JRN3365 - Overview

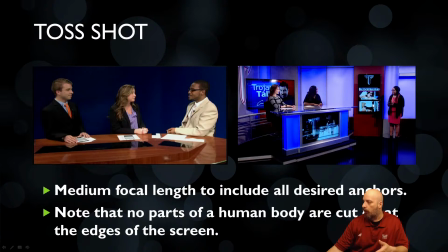491s
Likewise, here's another type of toss on the right, where sports is finished doing their collection of stories, and they're now going to take the attention and toss it back to the two anchors. And at this point, sports may do like a quick recap.
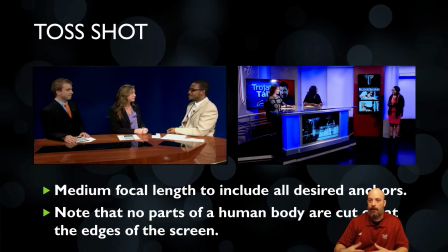506s
So they may say, and taking a look at sports, as you can see, the men's basketball did really good. The women's basketball had a little trouble, but hopefully they'll come back the next game. And we're getting ready for baseball, and they can't wait to get started. And the two news anchors will kind of finish that train of thought, and they'll say, like, that sounds really good.
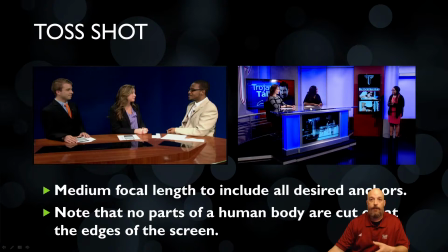524s
Can't wait to see if the women's basketball team are going to pick up and how it goes. And then they'll just transition into the next segment, if it's like news, sports, or weather. So when we're looking at a toss shot, this is sort of a medium shot that's going to have room just around the anchors.
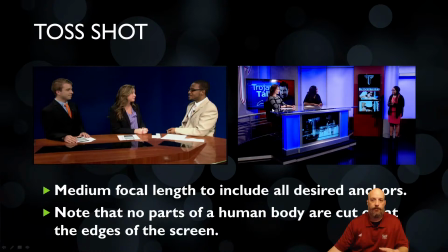542s
There's a little bit of space behind the sports, a little bit of space behind the news. Or if I'm looking at the weather toss, again, there's a little bit of space behind the news anchor and a little bit of space behind the weather anchor. And it is possible that not all parts of the human body, you want to set up so that they're not just cutting off the back of someone's shoulders,
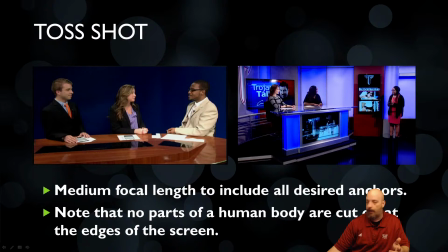561s
that there's going to be some space around them for the anchors to kind of move around and fit into the screen.
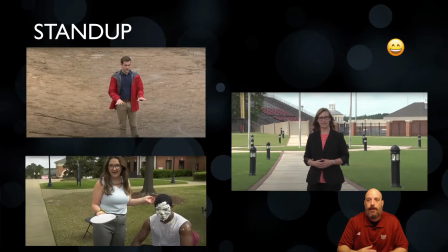571s
Now, another type of shot that you'll see in news stories is what's known as the stand-up. And the stand-up is when the reporter, or the person who's narrating the story, directly addresses the audience.
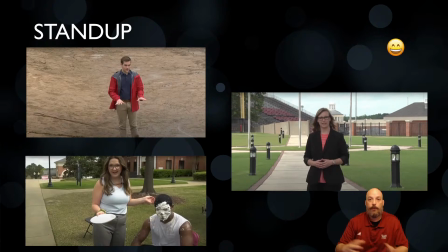583s
And they may use a stand-up either to transition from one part of the story into the other, or to provide some extra details or information. And with the stand-up, this is usually going to be a shot that's mostly going to be centered, unless there's some activity going on that might offset the image.
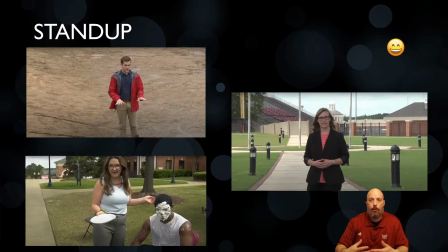599s
And with the stand-up, you're going to have your reporter talking to the camera and addressing them. So it may be someone standing center screen at the location of where the story is taking. In the case of this story in the upper left, this was a story about a lake that had
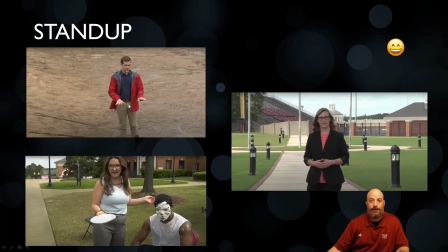616s
lost all of its water, so the reporter decided to stand in the empty, muddy part of the lake. In this bottom one, our reporter's talking about a fundraiser where people will accept money to have a pie pushed into their face. And so that gives that's a fun little angle for a fundraiser.
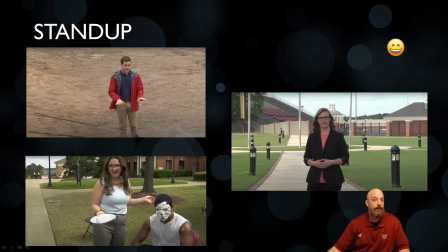635s
And in this stand-up, the reporter has a pie in her face, and as she finishes talking about what she needs to, she actually participates by pushing the pie into the participant. But in all these cases of the stand-up, your shot is pretty much going to be your anchors in the center,
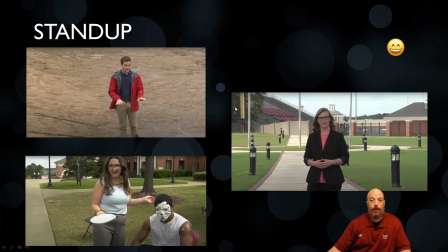652s
much like a centered shot, and they're going to be directly looking at and addressing the audience.
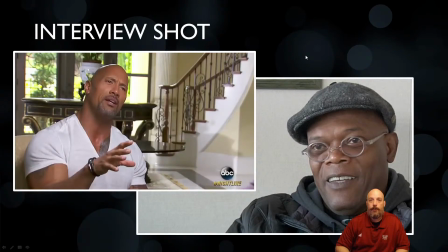660s
Now, whenever we have a news story, there's always going to be a person that's going to be interviewed. And this person is going to be a person of authority or knowledge on what the topic at hand or for the story is. And when we're dealing with an interview, usually the reporter is standing next to the camera and they are asking the questions.
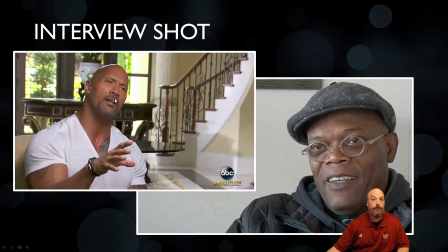678s
And so when you have an interview shot, your interview subject is not looking at the home audience. They're not looking at the camera. They're looking at the reporter who is standing offset of the camera. And when we set up an interview shot, we want to have a lot of room in front of the anchor.
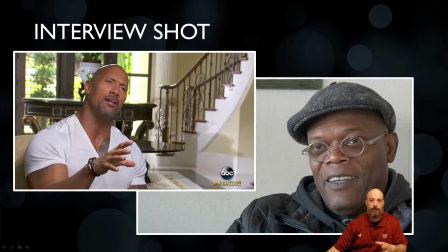695s
And this is what's called nose room. So you can kind of see there's a lot of space in front of their face, and there's a little bit of space behind them. Likewise, with this other interview shot, you have a lot of space in front of the interview subject, but there's not much space behind them because this is an interview shot.
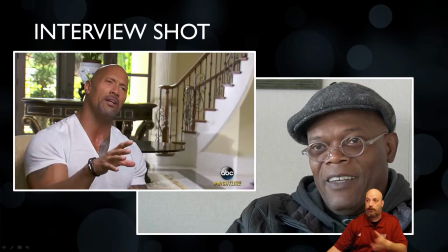711s
And you can also see, again, they're not looking directly at the audience. They're looking off camera and they're addressing their answers to the reporter. So by having an interview shot, you're able to differentiate
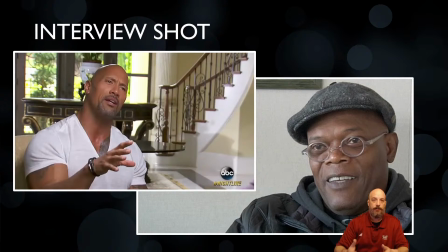725s
when the information is being provided to the reporter as they relate to the audience, or when that information is being sent directly to the viewers at home.
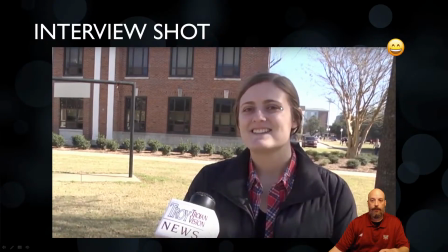735s
So this is a good example of an interview shot where the person has a little bit of room behind them, they've got plenty of room up above them, and they've got plenty of room in front of them. The only thing I would comment that this is not a good interview shot is that the person is directly looking at the camera.
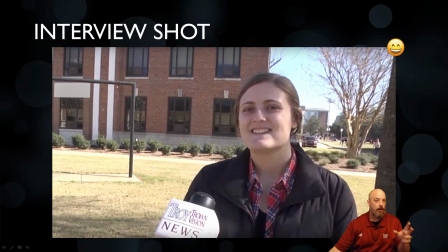750s
You would want them looking off to the side for where the reporter is going to be standing.
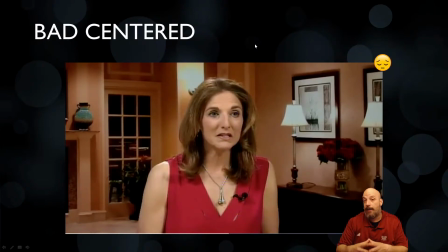759s
Now, for a centered shot, this is also not a good shot because this person is, in fact, looking at the reporter. And because of that, you want to move the camera a little bit over so that they have more room in front of them and less room behind them.
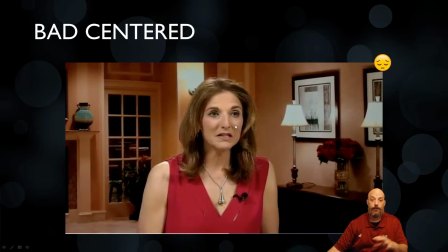774s
Now, if they were directly addressing the audience and looking straight at the camera, that would be fine. But for an interview, this is a bad format because it kind of just breaks the symmetry and the balance of the shot off. And I'll talk a little bit about that more coming up in the next video or two.
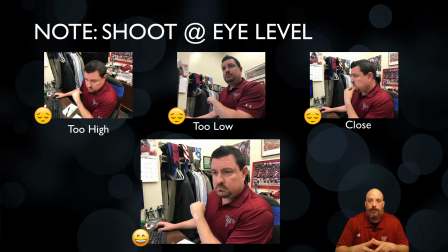793s
So another thing to consider when you're getting an interview with a subject is you want your camera even with their eyes. You don't want it too far above them because you're going to be looking down on the top of their head. Or you don't want it too far below their eye level because it's going to start looking up into their nose.
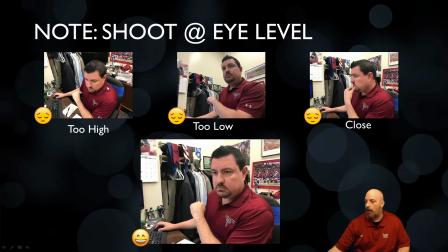810s
So having it too high above them or below them is not good. You want to make sure that the camera is set up so that it is kind of in line with their face. So when they're getting interviewed, you have a good shot of their head.
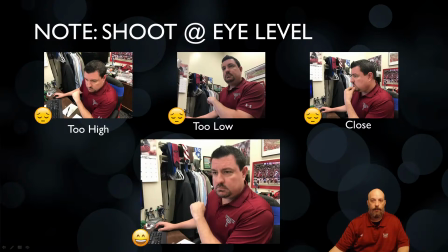823s
So in this case, this is a pretty good interview shot because he's got a little bit of space behind him, plenty of room in front of him, and a little bit of space above his head.
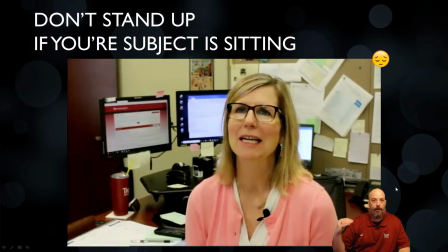834s
So one other thing is, even if you have your camera set up for an interview and you have it at eye level, you want to make sure that the person that you're interviewing is also looking at the same eye level as the camera. So you want to make sure that in this case, this person's sitting down and my reporter was standing up.
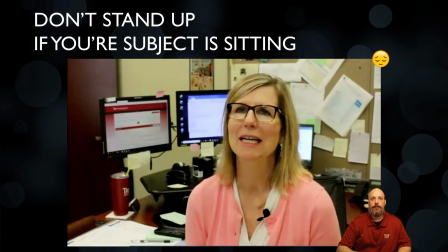851s
So the interview subject is having to look up, and that gives them an awkward or an unusual direction of that they're looking into. So if your interview subject decides that they want to sit down, and you have the camera set for eye level, grab a chair and sit across from them.
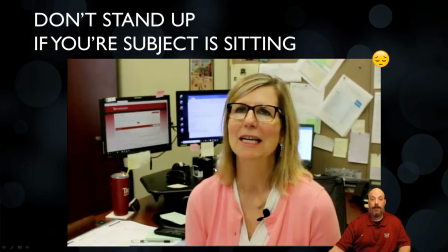868s
That way, instead of looking up, you're going to have them looking directly at the camera.
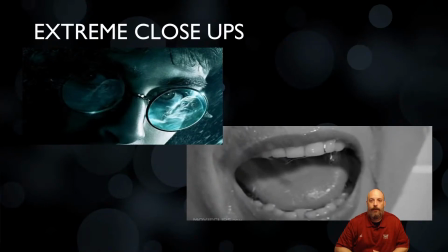875s
Now, another type of shot that we have that can also be very well used in storytelling is what's called extreme close-up. And with this, you are taking the focus or the attention of what you want to show your audience and having it maximized to take up as much room of the screen as possible. In this upper left corner,
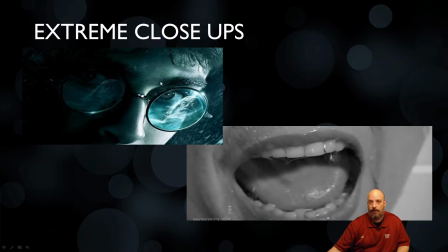893s
I have a picture that you can see the reflection of someone in this person's glasses. And this is something that you probably wouldn't see from a wider shot. And in the case of the bottom picture, this is from a movie called Psycho.
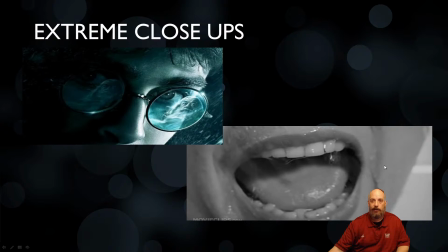907s
And this shot was used to help tell a story in many different cutaways and snapshots. But in the end, this achieved the desired effect, and it actually wound up scaring a lot of moviegoers because they'd never seen anything like this.
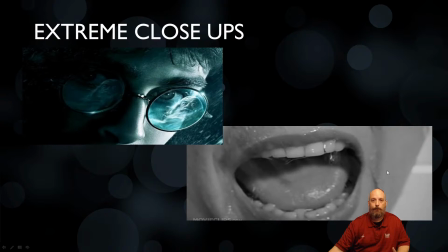923s
And so for storytelling, it was a very powerful storytelling shot.
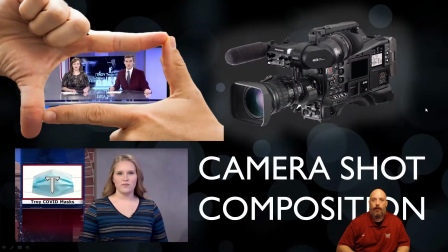931s
And so that's just a brief overview of kind of shot composition and what goes into looking at the different types of setups that your camera is going to need. So depending on what you're going to have, if your subject is talking directly to the audience like I am, you're going to want them relatively in the center of your shot. If your subject matter is going to be doing an interview, you want to set the camera up, have it eye level, and then stand next to your camera so that when they do the interview, you can kind of see that they're looking off to the side of the screen. So with shot composition and other types are what we're going to be using in newscasts. Things like centered, over the shoulder, a toss shot. Those are going to be common shots that you're going to be seeing used in television productions, even in studios. Things like documentaries, we're also going to be using this type of shot setup.